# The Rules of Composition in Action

There seems to be no shortage of videos on composition on YouTube, but what I've noticed, or what I haven't been able to find, are any videos that actually demonstrate rules of composition live while making the video. Often they draw on examples from the greats or use their own examples, which are often pretty bad. So today what I'm going to do is I'm going to shoot a video on composition actually using the rules of composition and explore composition a little bit beyond what the rules are and sort of explore the meaning compositional choices can convey. So first off, we have the rule of thirds, which is probably the first rule any new photographer will learn in school or on YouTube even. The rule of thirds is simply different than what we're used to.
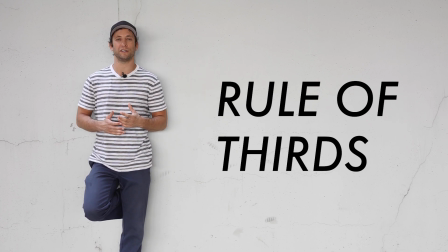We associate that dead center composition where your subject is right in the middle with a snapshot. And sometimes just seeing something a bit different can make something more interesting. But as it being the most common rule used at the same time, it becomes very common in itself.
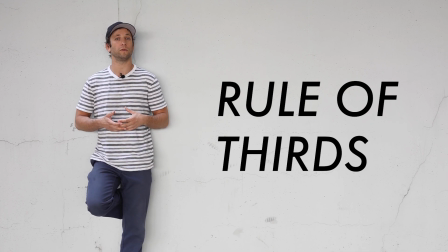However, the rule of thirds can give you other opportunities. For example, you can create leading lines that draw the eye in toward the subject. If you're at the Grand Canyon and you want to display that you were at the Grand Canyon, you don't necessarily want to intersect the entire image by putting yourself in the middle.
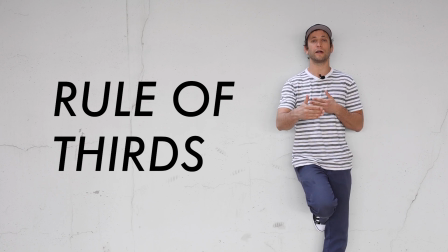When it comes to photographing or filming someone in which the background is perpendicular to the camera, we can often get very flat images. Flat in the sense that there's no distance and there is no direction to the image.
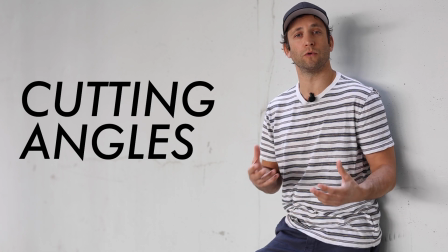By simply cutting an angle, I'm able to create a more dynamic image that has direction to it.
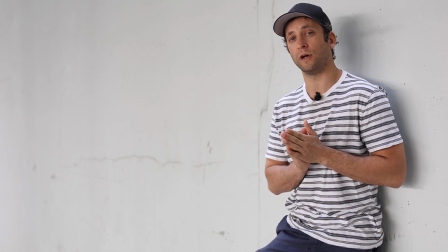In this example, the eye will start with me being closer to the camera, and that direction will kind of have your eye wander farther down that way.
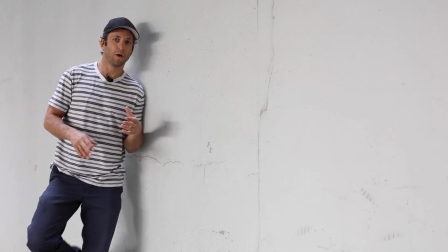Conversely, I can place myself over here, and now the eye will lead in toward me.
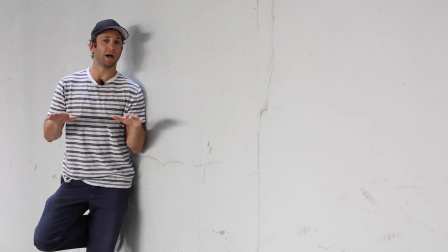If I were in front of something with horizontal lines like a fence, I could further enhance this look, but even in front of a pretty blank wall, I'm able to create a more dynamic image by simply cutting an angle.
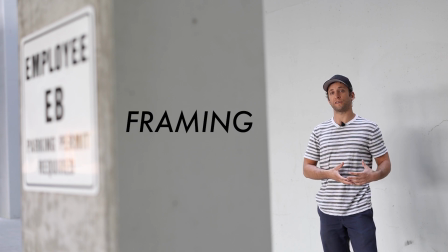Another way we can draw the eye in toward our subject matter is by blocking off your shot. You're essentially using distractions as a framing device to draw the eye in toward your subject. Here I'm combining multiple rules. I'm using the rule of thirds, and I'm also using a framing technique to hopefully good effect.
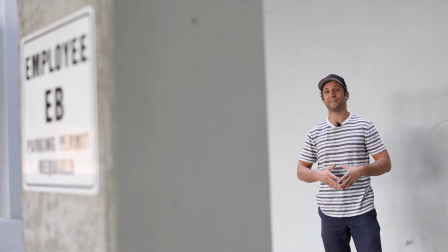It's important to understand that it's not like the more rules, the better. It's about using rules when they're called for, using the appropriate rules, not necessarily more.
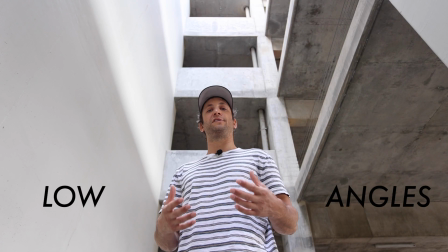It all depends on what you're going for. Compositional choices can actually go beyond aesthetics. They can influence how a viewer feels or perceives a subject matter. For example, when you shoot from below, it gives a sense of importance, power, influence.
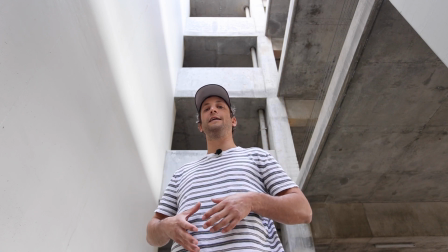In Citizen Kane, Orson Welles famously dug holes into the ground so that he could shoot from an even lower angle to show how important Kane was, how powerful he was.
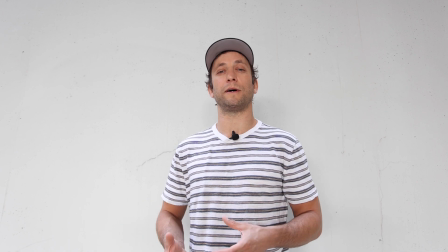Sometimes we don't want to be very obvious about shooting from below, and we can be a bit more subtle. I often photograph politicians this way. I do a tiny bit of an angle, which works really well for their campaign material, etc.
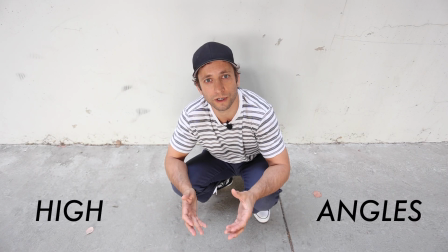Conversely, we can shoot at a downward angle to have an opposite effect. It can convey feelings of weakness, disempowerment, disenfranchisement, as if I'm being looked down upon.
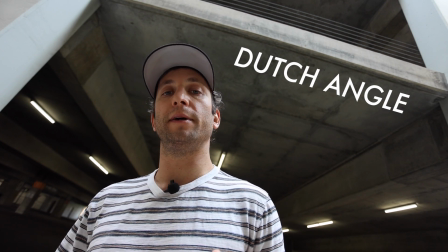A Dutch angle can make an image more fun, more whimsical, but it can also give the sense that something has gone awry.
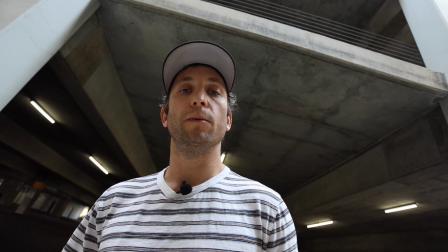It's often used in thrillers or horror films where we really want to show that someone's world has been turned upside down.
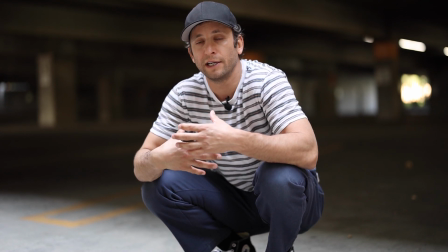We can also get down to someone's level, and when we do that, it's like peering into their world or peering into what their perspective of the world is.
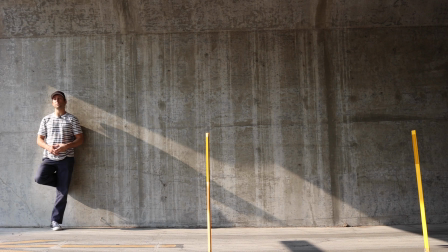These were just a few ways we can use composition, both for aesthetic value, but also to change how a viewer perceives a subject matter or how they feel. There's definitely more, and I would be happy to explore it further in another video if you guys liked this content.